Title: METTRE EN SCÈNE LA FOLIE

je vous dis folie et cinéma, vous me répondez quoi? Oui, bon, déjà, Jack Nicholson, certes.
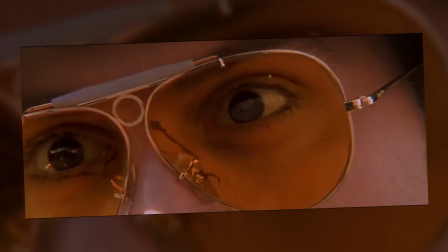[0:09]
Mais précisons. Si je vous dis folie et mise en scène au cinéma, vous me répondez quoi? Forcément, on pense spontanément à l'aspect visuel.
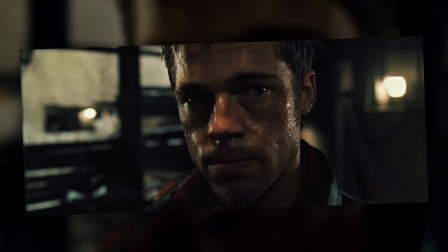[0:15]
Mettre en scène, c'est choisir quoi montrer et comment le montrer. Donc le plus souvent, pour nous projeter dans l'esprit des personnages, les cinéastes choisissent de distordre l'image elle-même.
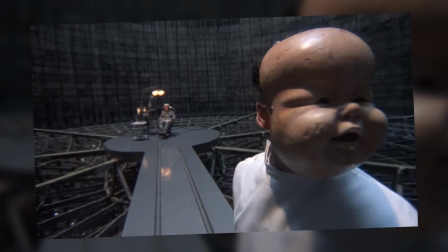[0:23]
Certains en ont même fait leur marque de fabrique, comme Terry Gilliam, qui est fasciné par la folie absurde du quotidien et qui, pour la représenter,
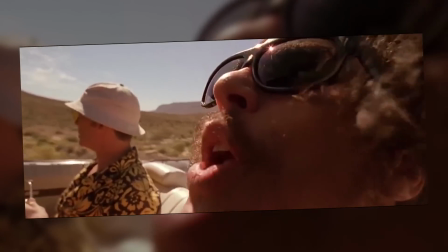[0:29]
utilise énormément le grand angle pour déformer les perspectives et nous donner une impression très dérangeante de proximité.
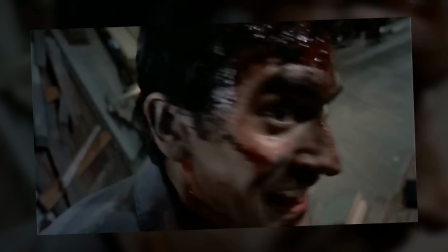[0:34]
Et plus globalement, pour brouiller notre perception, le cinéma offre une sacrée panoplie. Par exemple, la caméra désaxée qui montre l'instabilité, et qui au passage s'appelle l'angle néerlandais,
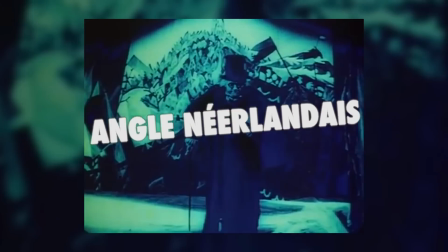[0:42]
un nom complètement à côté de la plaque puisque cette technique a été inventée en 1919 par le cabinet du docteur Caligari,
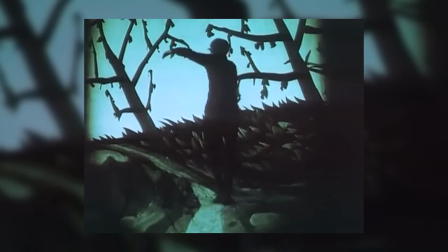[0:47]
et donc allemande. Mais apparemment c'est trop compliqué pour l'histoire du cinéma de faire la différence entre Dutch et Dutch. Voilà, sur l'échelle de la paresse on est plus ou moins sur du niveau Indien d'Amérique.
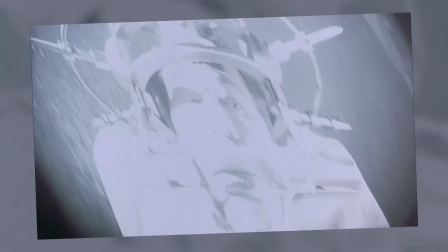[0:56]
On a aussi les effets épileptiques, un grand classique des productions les plus cheapos de la génération MTV, les effets de perspective forcés sur le décor et autres trompe-l'œil,
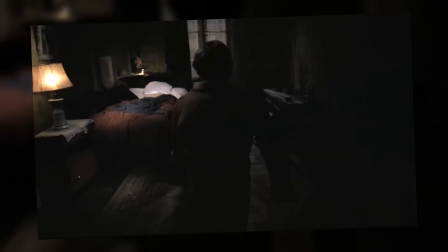[1:03]
comme dans Le Locataire de Roman Polanski où le personnage principal perd pied avec son environnement en voyant sa chambre devenir disproportionnée.
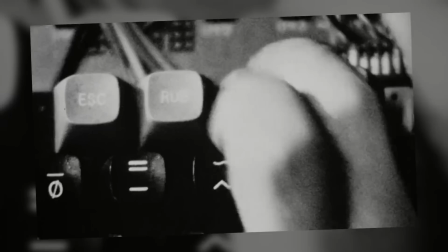[1:09]
Vraiment disproportionnée? L'utilisation d'un cerf frénétique pour faire ressentir l'aliénation, comme dans Pi, où chaque action banale devient une source d'inconfort,
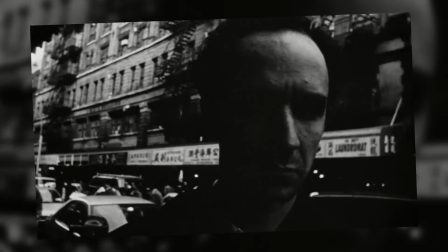[1:16]
et où Aronofsky joue d'ailleurs même avec l'aspect granuleux de l'image, comme si la réalité elle-même se délitait sous nos yeux,
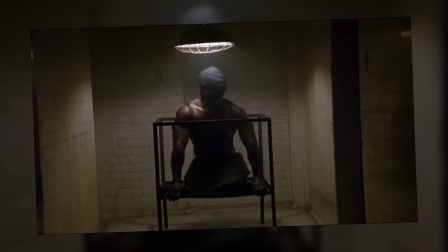[1:21]
etc, etc, la liste est longue, et on ne va pas la dérouler à l'infini.
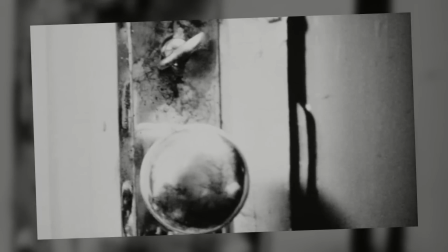[1:25]
Si je prends ces exemples, c'est parce que bidouiller directement l'image a l'air d'être, a priori, l'option la plus évidente et efficace.
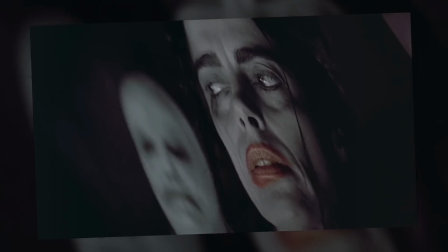[1:31]
Sauf que si j'en crois le script, c'est là qu'arrive le mais. Mais le problème, c'est que mal utilisé, cette manière de fonctionner peut vite devenir superficielle.
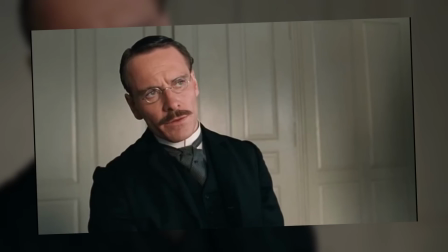[1:36]
Et d'ailleurs, avant tout, on ne parle pas ici de folie au sens clinique du terme, qui est une chose extrêmement complexe que le cinéma a d'ailleurs souvent représenté de manière assez réductrice, voire caricaturale.
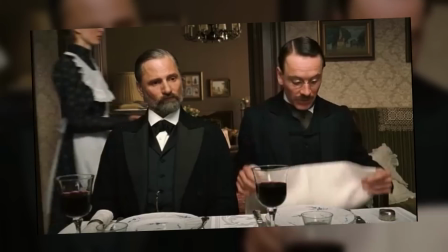[1:45]
Ici, j'utilise le mot folie au sens large pour parler de la manière dont un film nous fait ressentir le dérèglement de la raison, quelle qu'en soit la forme. On parle de mise en scène et uniquement de mise en scène. Donc avant de nous couper comme un sagouin, je disais que le risque avec ce genre d'effet visuel, c'est de tomber parfois dans un maniérisme un peu vide.
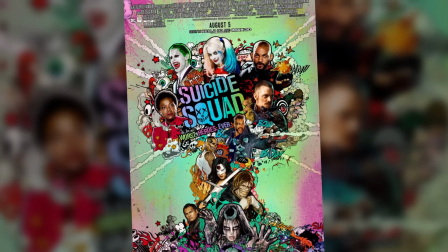[1:59]
Prenons un exemple récent, parmi tant d'autres. Suicide Squad, que je prononce, si j'en crois les commentaires, Suicide Squad.
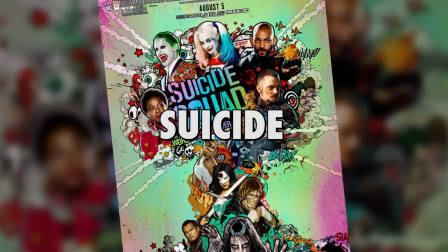[2:04]
Mais non, c'est Suicide. Suicide, oui.
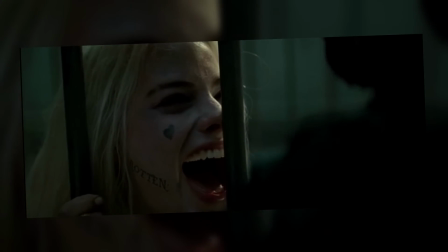[2:07]
Bref, ce film qui nous montre une Harley Quinn qui passe son temps à déclamer des répliques prétendument folles, le tout parfois appuyé par des distorsions d'images psychédéliques.
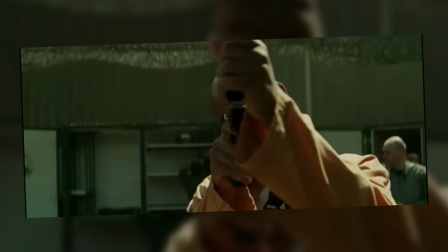[2:14]
Sauf que jamais le film ne permet de percevoir cette folie, parce que chaque élément narratif est asséné à la mitraillette sans poser des fondements émotionnels forts, ou même des moments de flottement, même bref,
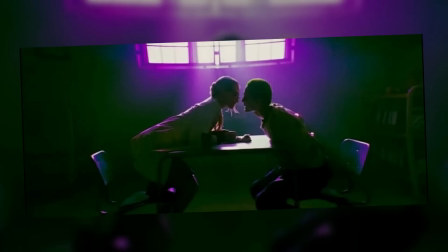[2:23]
qui feraient basculer nos repères de spectateurs en même temps que ceux du personnage.
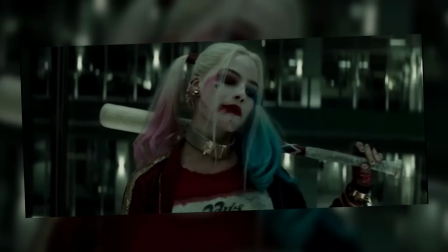[2:26]
Non, ici on reste dans du 100% lisse et calibré qui fonce tête baissée sans se poser de questions, ce qui rend Harley Quinn excentrique, oui, mais absolument pas folle. Donc la composante qui manque, c'est quoi exactement? Bon, déjà forcément, le jeu des interprètes.
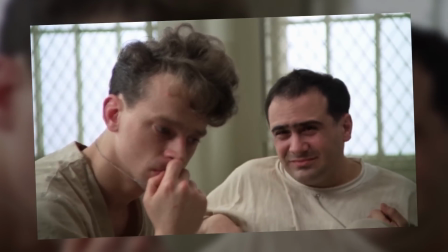[2:39]
Dans un film comme Vol au-dessus d'un nid de coucou, pas besoin d'effet tape à l'œil pour nous faire croire au grain de ces personnages. Mais en termes de pure mise en scène, je crois que la composante qui manque, c'est tout simplement le temps.
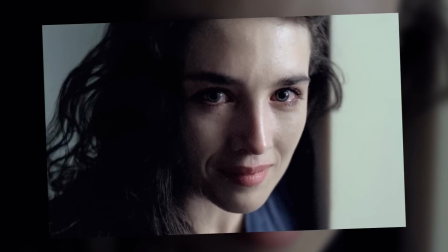[2:48]
Les scènes de folie qui m'ont le plus marqué au cours de ma vie sont celles qui jouent brillamment avec cette dimension. Prenez Mulholland Drive.
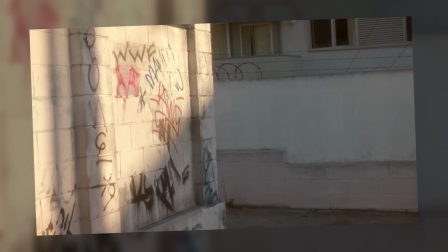[2:54]
Généralement, c'est cette séquence qui marque les esprits, mais j'ai envie de vous parler d'une autre, plus discrète, mais tout aussi dingue.
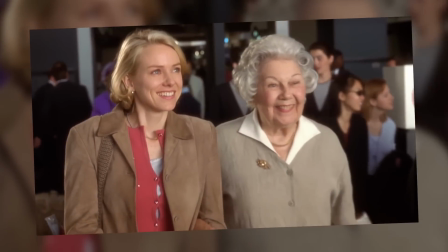[2:59]
Celle où le couple de petits vieux souriants qui a voyagé avec Betty jusqu'à Los Angeles la laisse à l'aéroport.
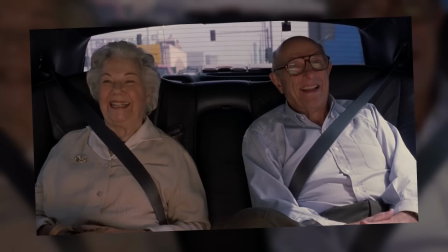[3:04]
S'ensuit un moment dans leur voiture où, complètement silencieux, ils sourient comme des gros tarés.
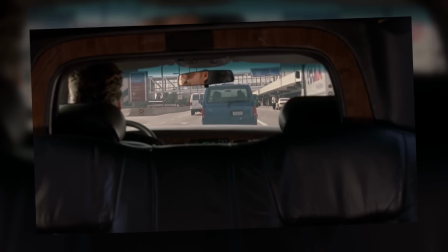[3:08]
Et c'est tout, on enchaîne sur la suite. Cette scène creepy à souhait n'est pas spécialement longue, elle ne paye pas de mine et semble ne rien apporter au récit.
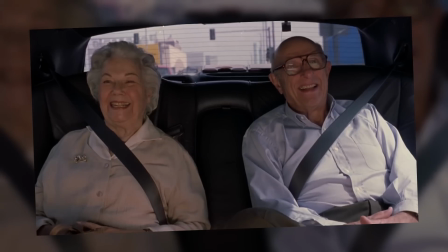[3:15]
Sauf qu'elle s'étire suffisamment dans son étrangeté pour parasiter le film et faire ressentir toute la folie sous-jacente de ses personnages, et par extension, de cet univers.
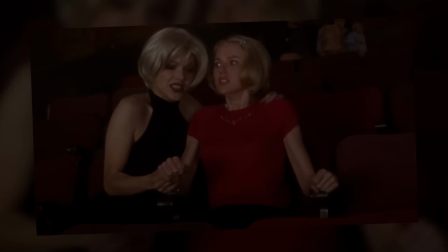[3:23]
Lynch a parfois recours à des effets plus visuels, mais c'est en triturant le temps comme ça, par petites touches imprévisibles, qu'il est à son meilleur et parvient à toucher aux tripes.
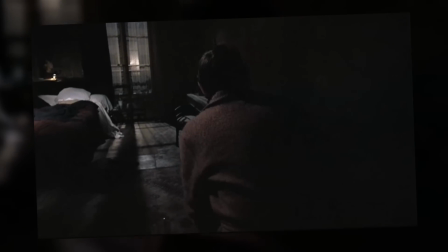[3:30]
Prenez maintenant la séquence du locataire dont je vous parlais un peu avant, avec cette chambre qui s'étire comme dans un cauchemar.
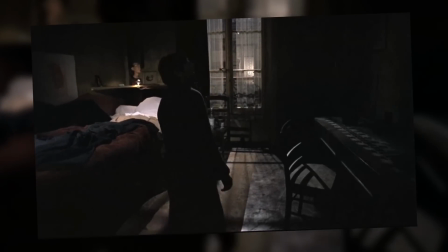[3:35]
L'effet est d'abord visuel, en créant une distorsion de l'espace d'autant plus inattendue qu'on ne la remarque pas tout de suite. Et au passage, big up au designer de ce décor qui n'en finit plus.
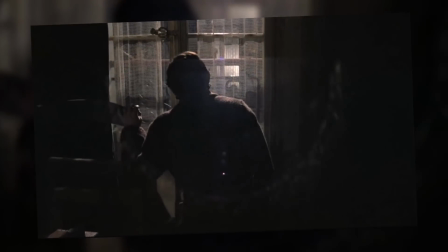[3:43]
Mais ce qui fait le sel surréaliste de ce moment, c'est le temps que met le personnage à tituber jusqu'à sa fenêtre.
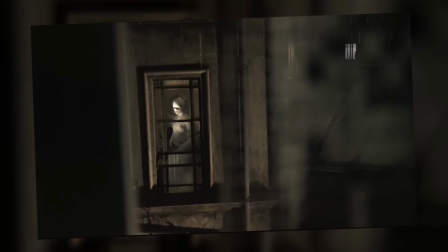[3:47]
D'où l'inconfort. D'où la distorsion progressive de nos repères et le basculement dans un espace purement mental.
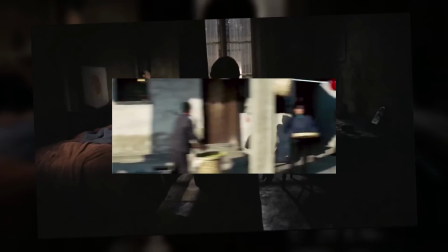[3:52]
D'où cette pulsion de lui hurler de sprinter hardiment tel un Tom Cruise Playmobil sous coque.
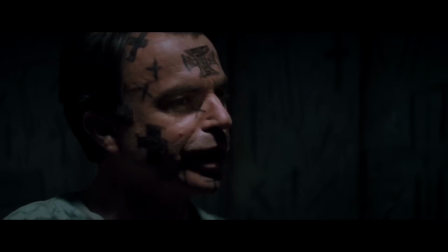[3:56]
Bon, des exemples, il y en a énormément. Et au passage, je ne résiste pas à mentionner aussi la scène du cycliste hagard dans l'antre de la folie.
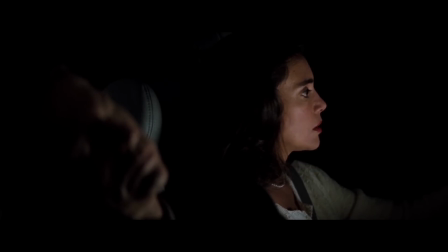[4:02]
Une pure anomalie temporelle qui m'a fait blanchir des cheveux jusqu'aux orteils. Mais globalement, vous voyez l'idée.
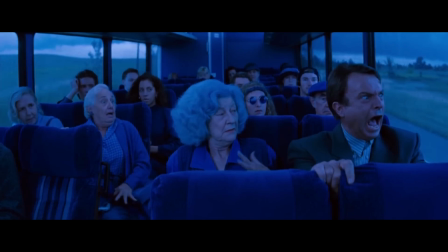[4:07]
Un film doit être capable de parasiter son propre flux pour jouer avec nos sens.